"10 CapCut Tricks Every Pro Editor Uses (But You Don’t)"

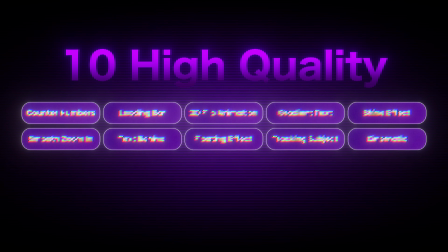[0:00]
Do you think CapCut is too basic for pro-level edits? Let me show you 10 high-quality effects you can copy and use that instantly level up your content or your clients' work. 90% of CapCut users never use these effects. And that's exactly why their content never looks premium.
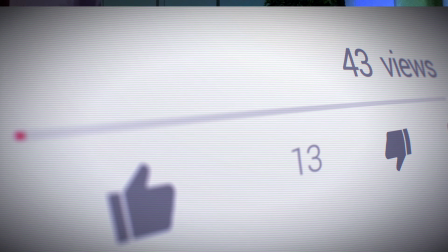[0:14]
I use these effects that I'm about to show you in CapCut to create videos that hit hundreds of thousands of views. And in this video, I'm gonna show you how you can do exactly the same thing. CapCut isn't just a good editing tool. It's one of the fastest way to create high-quality content. Because in the content game, time is the money. You don't need to spend hours inside complicated softwares. Everything happens inside a cup cup. Let's start with count to number effect.
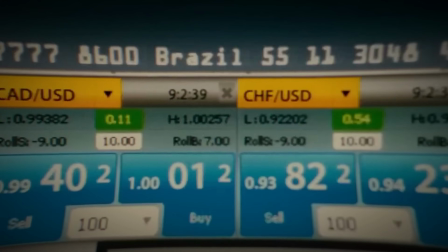[0:35]
Numbers constantly send a signal to your brain. Every time you see numbers on the screen, your brain instantly pays attention.
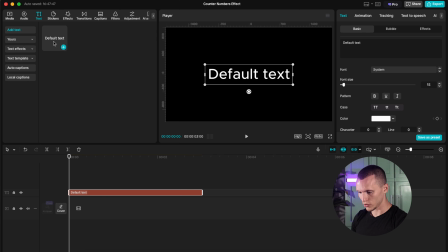[0:41]
And when they start growing, you can't look away. All you got to do is create a text and set your default text. Now delete the default text and type a number. For example, in my situation, I will be showcasing money counter effect. Now I'm going to type in 137572.
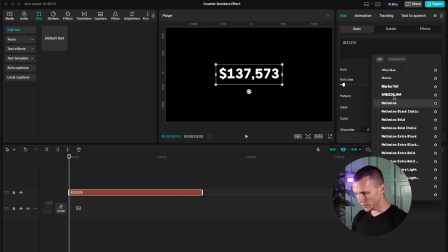[0:56]
This can be just a random numbers. you can also change your font to whatever you like and now is the part when we start animating all you got to do is go five frames forward which means one two three four five on my keyboard and what i'm gonna do now is i'm gonna
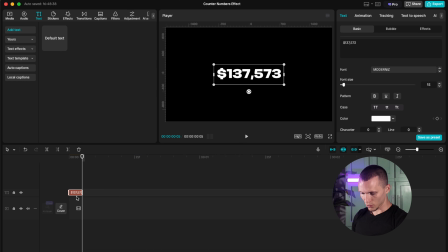[1:10]
cut right here and i'm gonna delete this part and now i'm gonna take this text and add it right next to it and so i can copy and paste faster i'm gonna select both of my texts and paste them on the timeline now i'm gonna select my four texts and copy them and
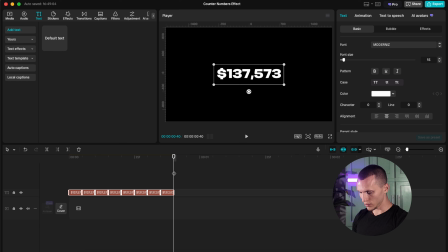[1:24]
paste them on a timeline so now I got eight and I can do that one more time which gives me 16 colons of text so now what I got to do because all the time the number stays same all I just got to do is now for example you can type in here one seven two and you got to change the numbers in every single colon all the way up the numbers you
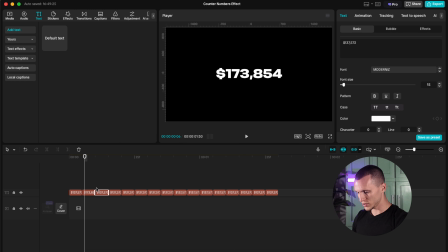[1:43]
want to have the final number so I'm going to speed up this process you can guys do this by yourself so let's see how that goes and good point you always want to make a small jumps for example here 137 000 you cannot be putting like 300 000 because that's
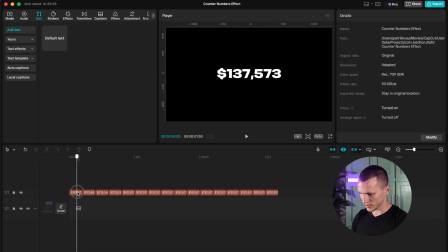[1:58]
going to look awkward so you always want to go with the small numbers and slowly scaling up like i'm doing right now okay and my last number i'm going to put for example 1 million and that's going to look like this and now when i play it it makes this counter effect animation.
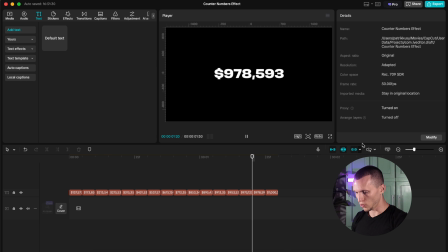[2:15]
So now all we got to do is to add a sound effect and we are all set. This next effect I'm about to show you is Psychological Trigger. Using progression or loading bars tells your audience that something is coming. They add rhythm, urgency and makes your video more dynamic.
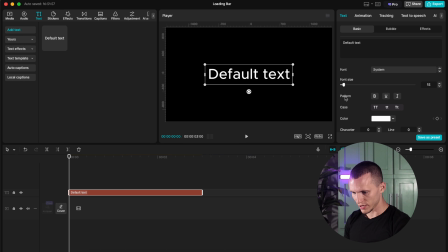[2:30]
Now this effect is actually super easy. All you got to do is to create a default text and remove the default text and space this out. Space it out all the way like this and now you just got to go down here and select the background and you have to select your color in my case i'm going to select
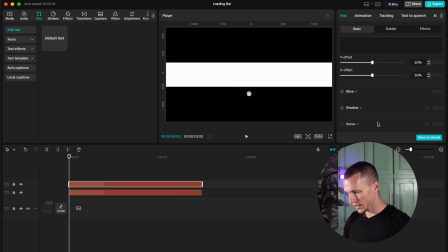[2:46]
white background and i'm going to copy this layer and i'm going to change the color to something green and
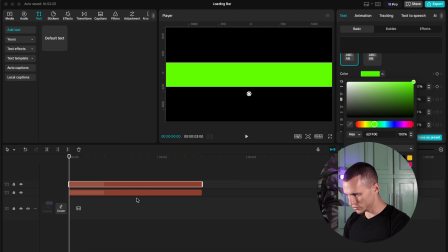[2:54]
the green color something like this maybe make it a little bit more green like this okay that looks fine and now what we have to do is create a compound clip so right click and create a compound or option g on a mac and now what you got to do is go to
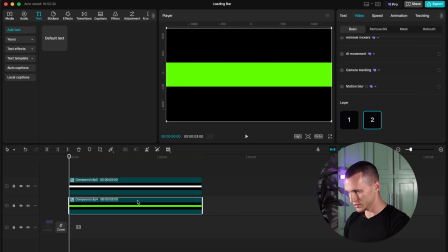[3:07]
your green and set the video and put it on second layer and now on your green layer go to mask and add a mask
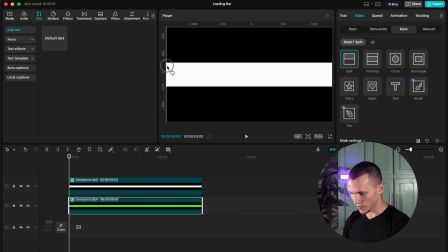[3:15]
and select split or it is like this and put it on the beginning of your clip and now all you just got to do is to click on the keyframe go at the end of your clip and drag it up all the way you can even play with the feathering like this so it looks more dynamic
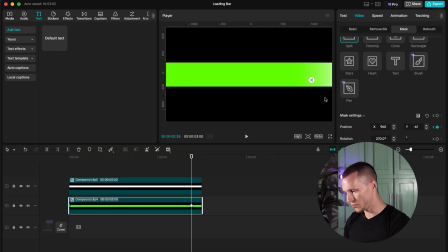[3:31]
and when you put it on the end of the clip you just have to press the keyframe and you have something like this and if
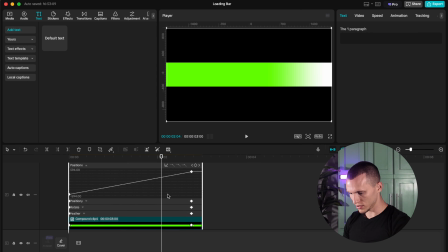[3:38]
you want to smooth it out you can just right click show variable speed animations and select both of these keyframes and all you got to do is press squad out and here you can play with the keyframes which gives us this look and how we can shape this all together because now it
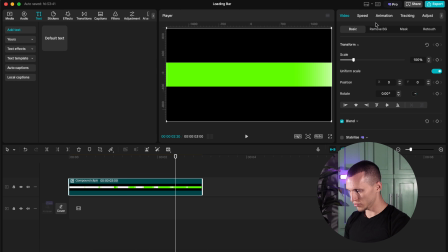[3:54]
looks kind of weird we just have to select both of these clips and create a compound again we go to mask and we add a mask and we
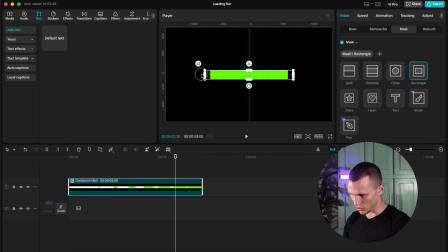[4:01]
select the rectangle or whatever shape you like and now you can you can just shape it the way you guys want and you can either